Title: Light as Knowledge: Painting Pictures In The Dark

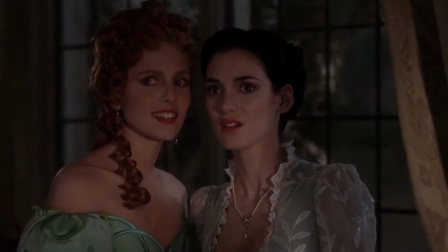As they say, obvious in art is often a sin because art is only partly communication,
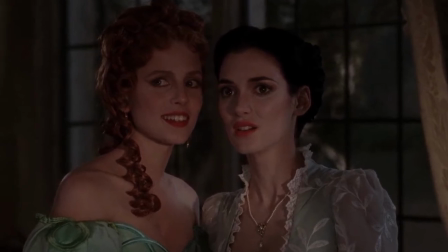the rest is delicate discovery As a visual artist,
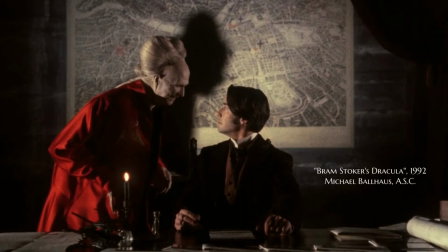you want to be strategic in what information you give up easily and what you keep hidden,
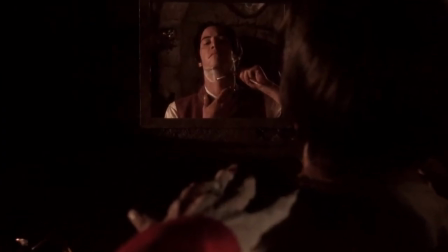encouraging discovery from your audience Of course,
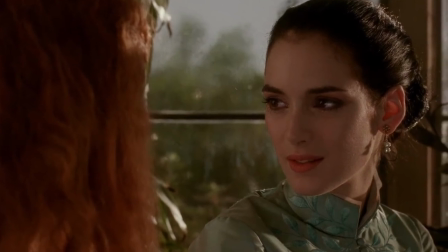it all depends on the kind of story you're telling If you're photographing a romantic comedy,
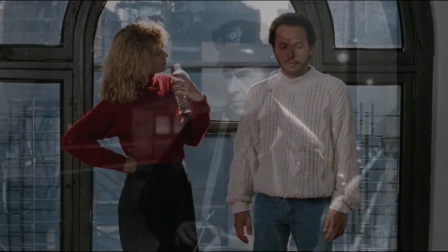you probably want more light in the scene than if you are photographing film noir, now do you?
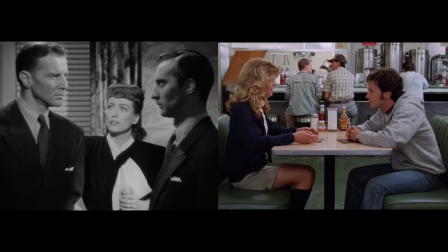And that is why knowing the story you want to tell and how to light it is so important.
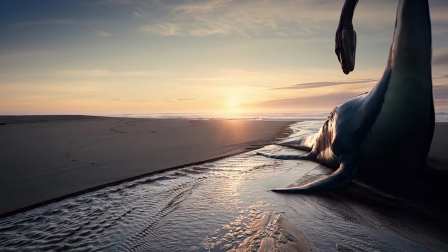After all, in our creative toolbox, lighting is often the storytelling tool we reach out to first.
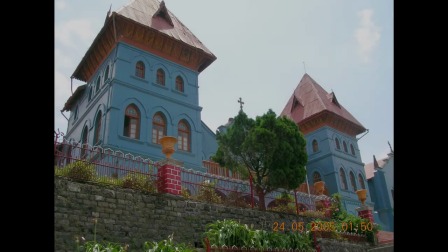When a civilian picks up the camera for the first time,
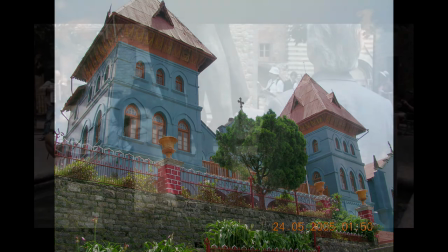he or she is likely to do what they have always done, approach the scene from the point of view of the civilian.
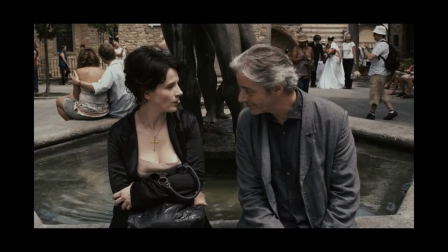For many, the first instinct is to add more light, always fearing that there is not enough light.
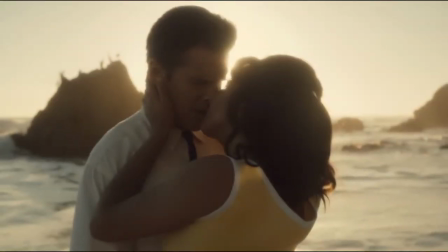But if you're trying to tell a more emotionally engaging story, then more often than not,
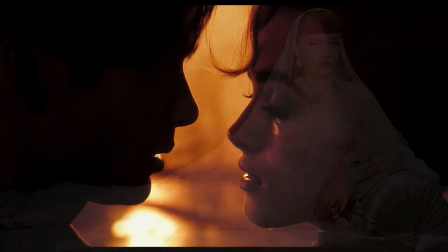what you don't light matters more than what you do light, because typically, the more light there is in the scene,
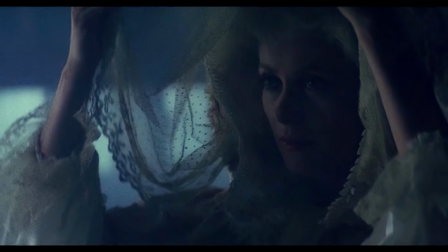the less drama there is in the scene. All the mystery is gone. Besides, it is contrast that makes photographing light so interesting.
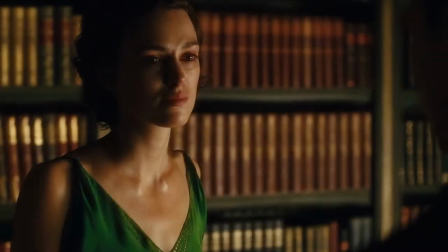In fact, you can think of contrast as almost another character in your story, a role played by you, the artist. Is it a top light, light from below, spotlight, frontal lighting,
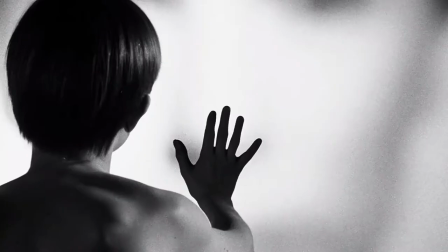three-quarter lighting, edge lighting, backlight, a complete silhouette, or some combination of these?
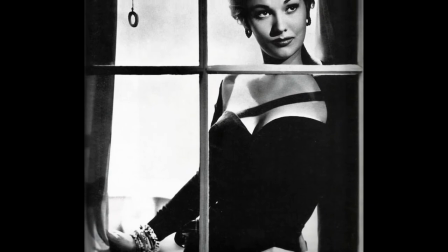These are just some of the creative choices you will have to make as a visual artist and
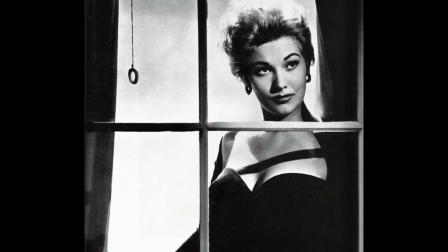and these choices can have a profound impact on the way the audience experiences your artwork. These choices are not to be taken lightly, and with time you will master them to become second nature to you.
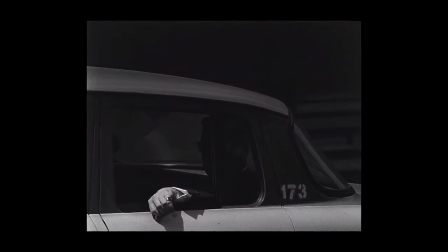One could make an argument that it is the shadows which are more important than the light.
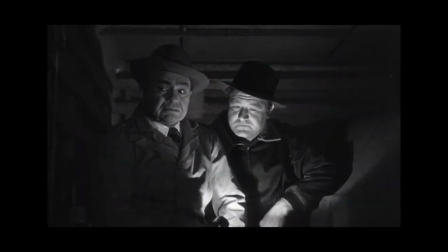One could say that it is the ratio between the light and the dark that really matters.
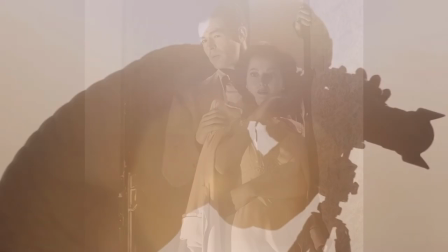In other words, it is the contrast that you should be thinking about. It's not so much about the amount of information, It's about the quality of information.
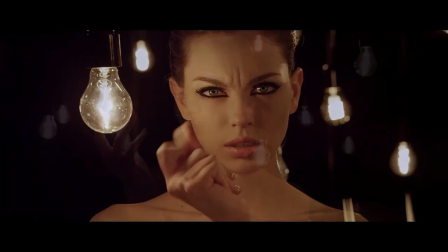Besides, once you master the quantity of light, that is to say how much to light,
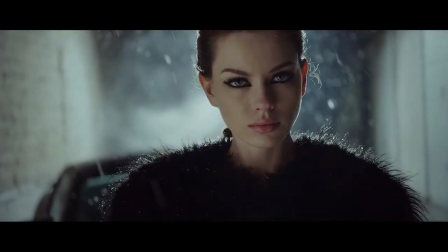you will start to think about the quality of light and the direction of the light. That is what allows you to paint your masterpiece. Those are your brushstrokes. Light makes photography. Embrace light.
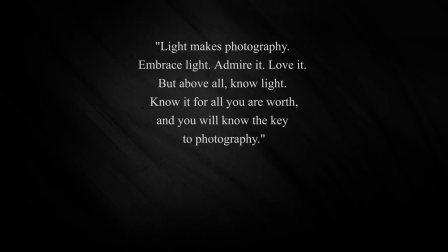Admire it. Love it. But above all, know light. Knowing it for all your worth. and you will know the key to photography.
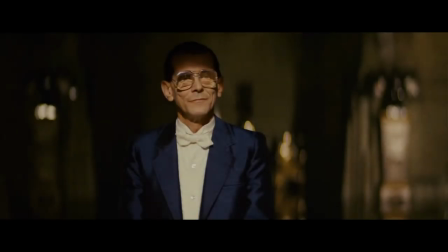Light meters read photographers interpret. Photos have no narrative content.
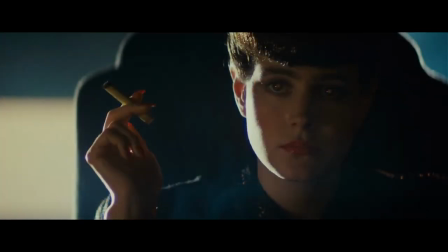They only describe light on surface. In other words, the camera captures light, our mind captures images and turns them into a narrative.
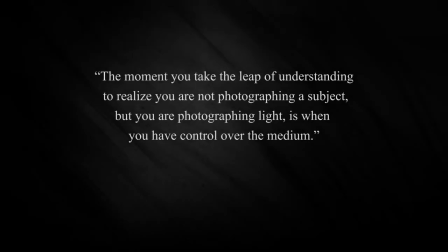The moment you take the leap of understanding to realize you are not photographing a subject but you are photographing light is when you will have control over the medium.
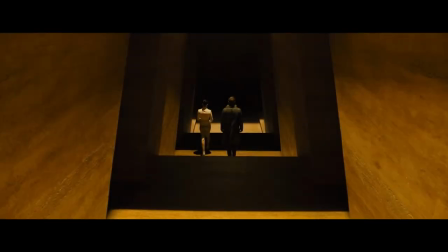Light is a tool to help you tell your story.
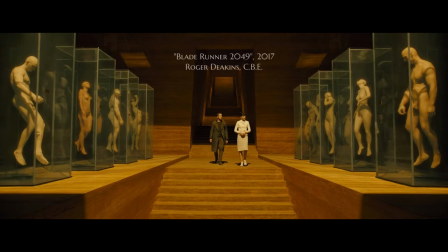And the better control you have over light, the more effective you will be at telling the story you want to tell. The sweet spot lies somewhere in between the complete darkness and blinding white light. How much is the intensity of the light?
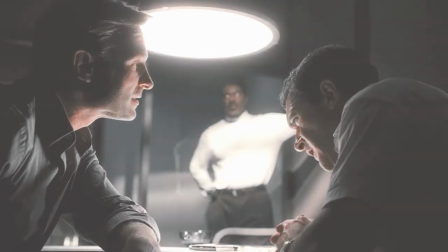At what angle will the single or multiple light sources be? are some of the choices you will have to make,
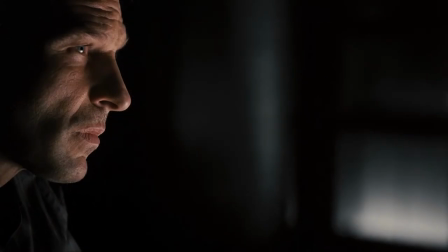consciously or subconsciously. After all, you can't have light without a dark to stick it into.
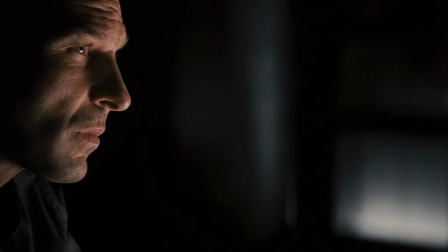I talked about the word light as being used in visual arts and
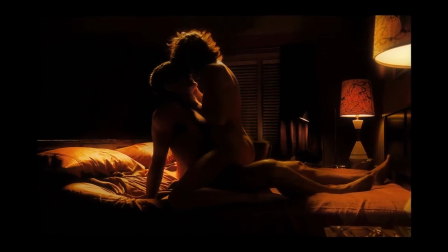how we can begin to think of the word light as euphemism for word knowledge.
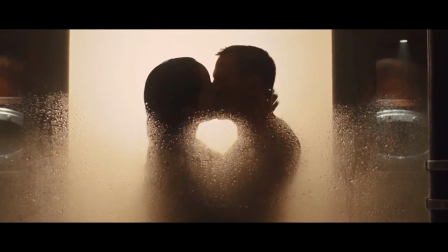And I talked about how choosing what to light and what not to light
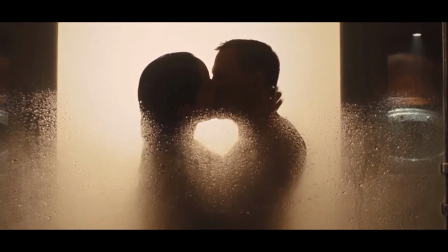is important because you can control the amount of information the audience has,
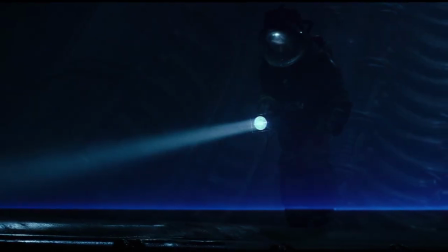but you can also encourage exploration of what is in the shadows.
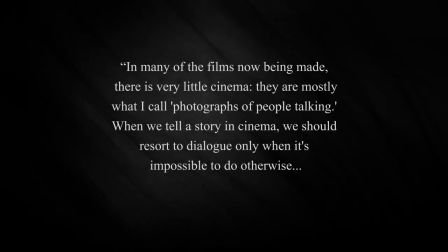In many of the films now being made, there is very little cinema. They are mostly what I call photographs of people talking. When we tell a story in cinema, we should resort to dialogue only when it's impossible to do otherwise.
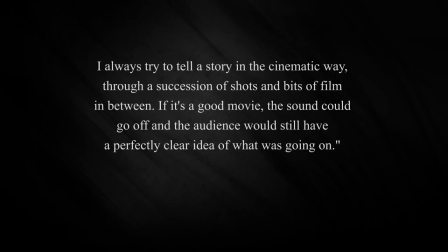I always try to tell a story in the cinematic way, through a succession of shots and bits of film in between. If it's a good movie, the sound could go off and the audience would still have a perfectly clear idea of what is going on.
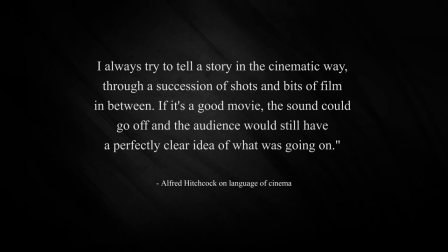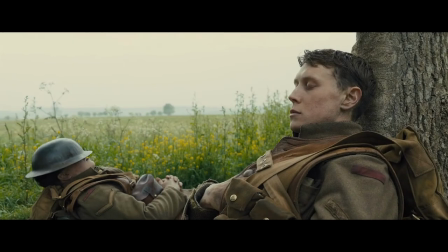Indeed, let me give you some examples.
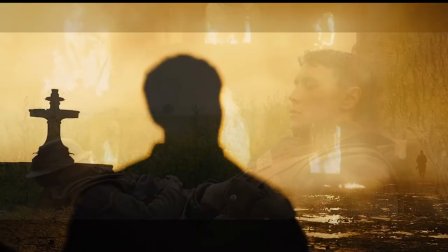As cinematographer Roger Deakins reminds us, people confuse pretty cinematography with good cinematography.
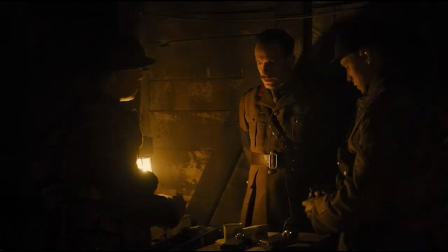There is good cinematography and bad cinematography. And then there is the cinematography that is the right for the movie.
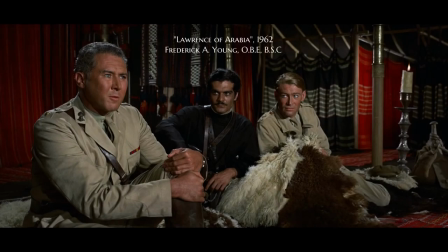It's a good reminder, but you should also remember that before you light the scene or hurry to use existing lights,
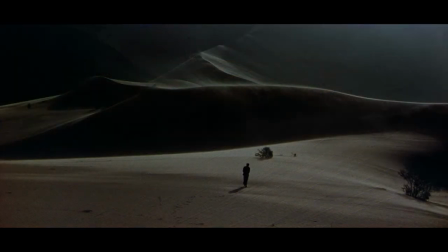ask yourself these questions. Before you compose your picture, it's a good idea to ask yourself, why are you doing it?
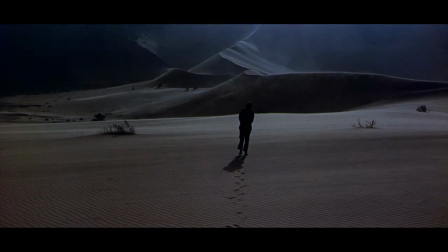Listen to your gut instinct and believe in it.
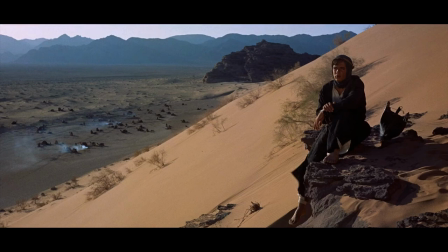In terms of framing the shot, there are a million places you can choose to put the camera, and actually most of them turned out to be wrong.
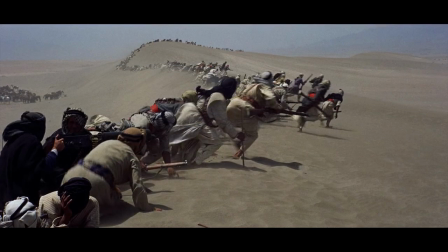That is why they say that a secret to good photography is knowing where to stand.
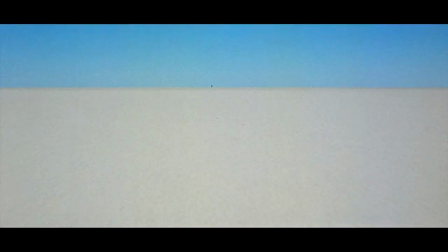Also, ask yourself, what is my subject? What do you want people to know?
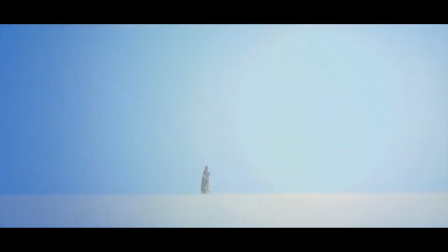What do you want them to feel? And of course, what do you want them to do?
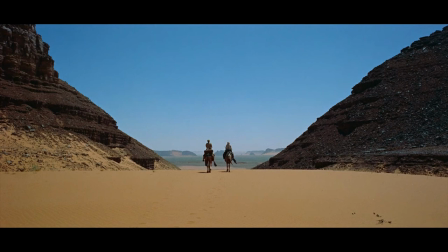Your job is to be the author of visual aesthetics, light, composition, gesture, etc.
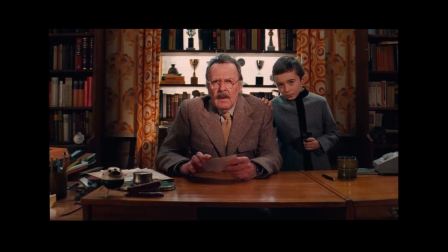A cinematographer has to design and write a story, starting at the beginning and finishing it at the end using lighting as his brush,
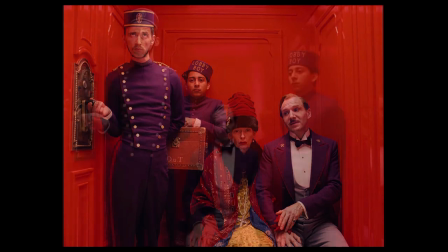as well as deciding what stays inside the frame and what is left outside the frame.
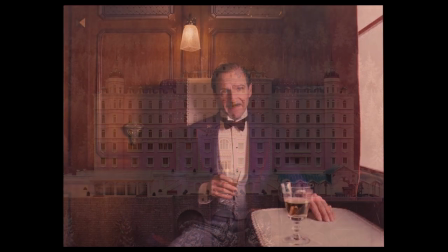He must have a clear vision, design an objective way to approach every scene.
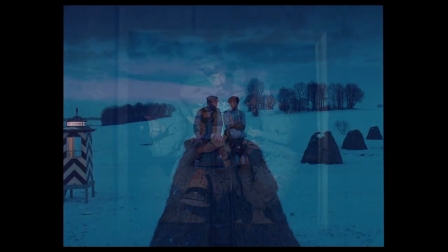Then, by lighting with your instinct along with your intention and setting your own level of excellence, you will find satisfaction.
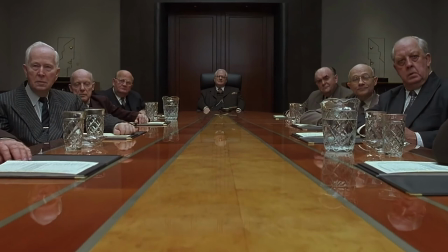Cinematography is an ancient language of cinema,
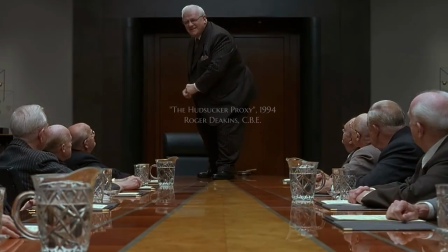a way to communicate to the audience emotions of the story as well as giving them information.
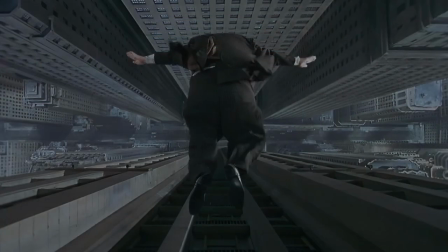It is as much science as it is art. It's as much about technology as about art.
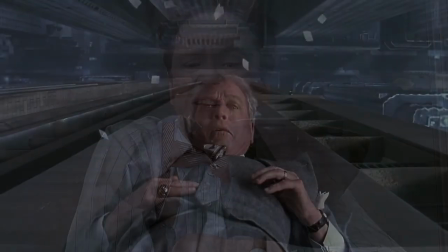It is as much about following the rules of composition as it is bending or even breaking them and writing your own rules.
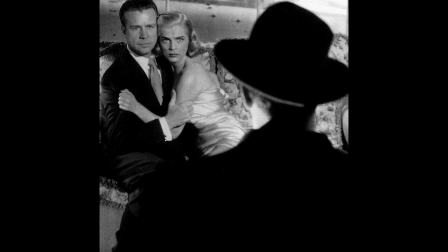In your classic film noir, for example, the camera is used in two different ways.
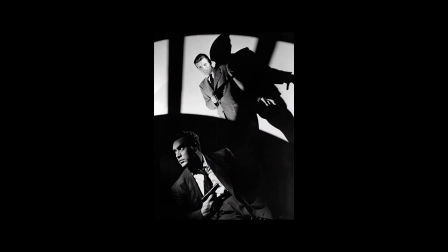It has to express not just what's happening on the screen,
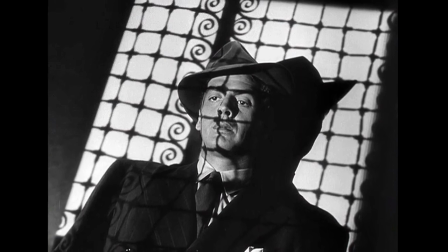but also has to express the psychological depth of problems that the characters are facing in the scene itself.
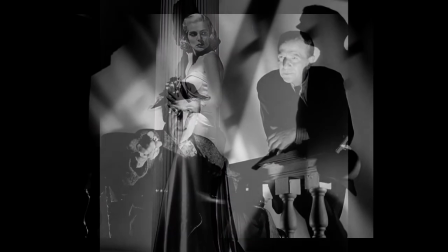It's telling a story, but it's also presenting a stylized viewpoint of abstract concepts.
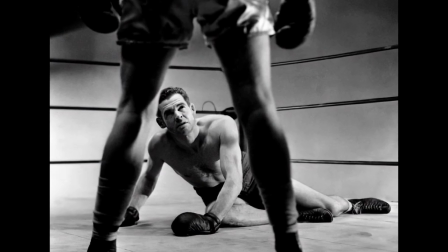This includes the literal power dynamic between the characters in the scene,
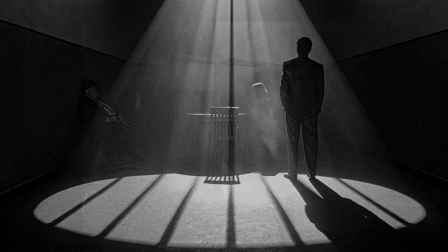as well as the figurative power dynamic between the character on screen and some objects such as
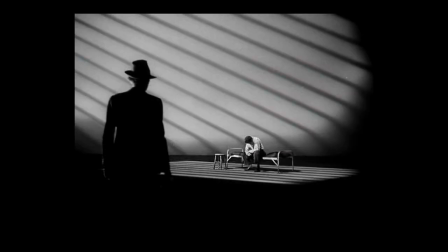building or car or anything that can represent the psychological state of the mind of that character.
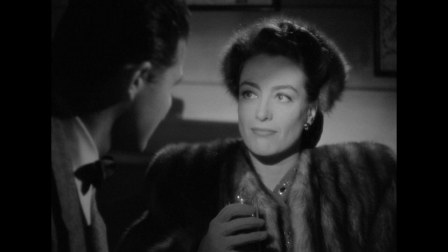I showed you what light can do in a cinematography. But don't let that limit your imagination.
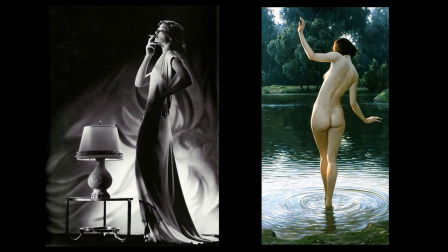If you're a photographer or a painter, you can apply the same principles and approach it very similarly.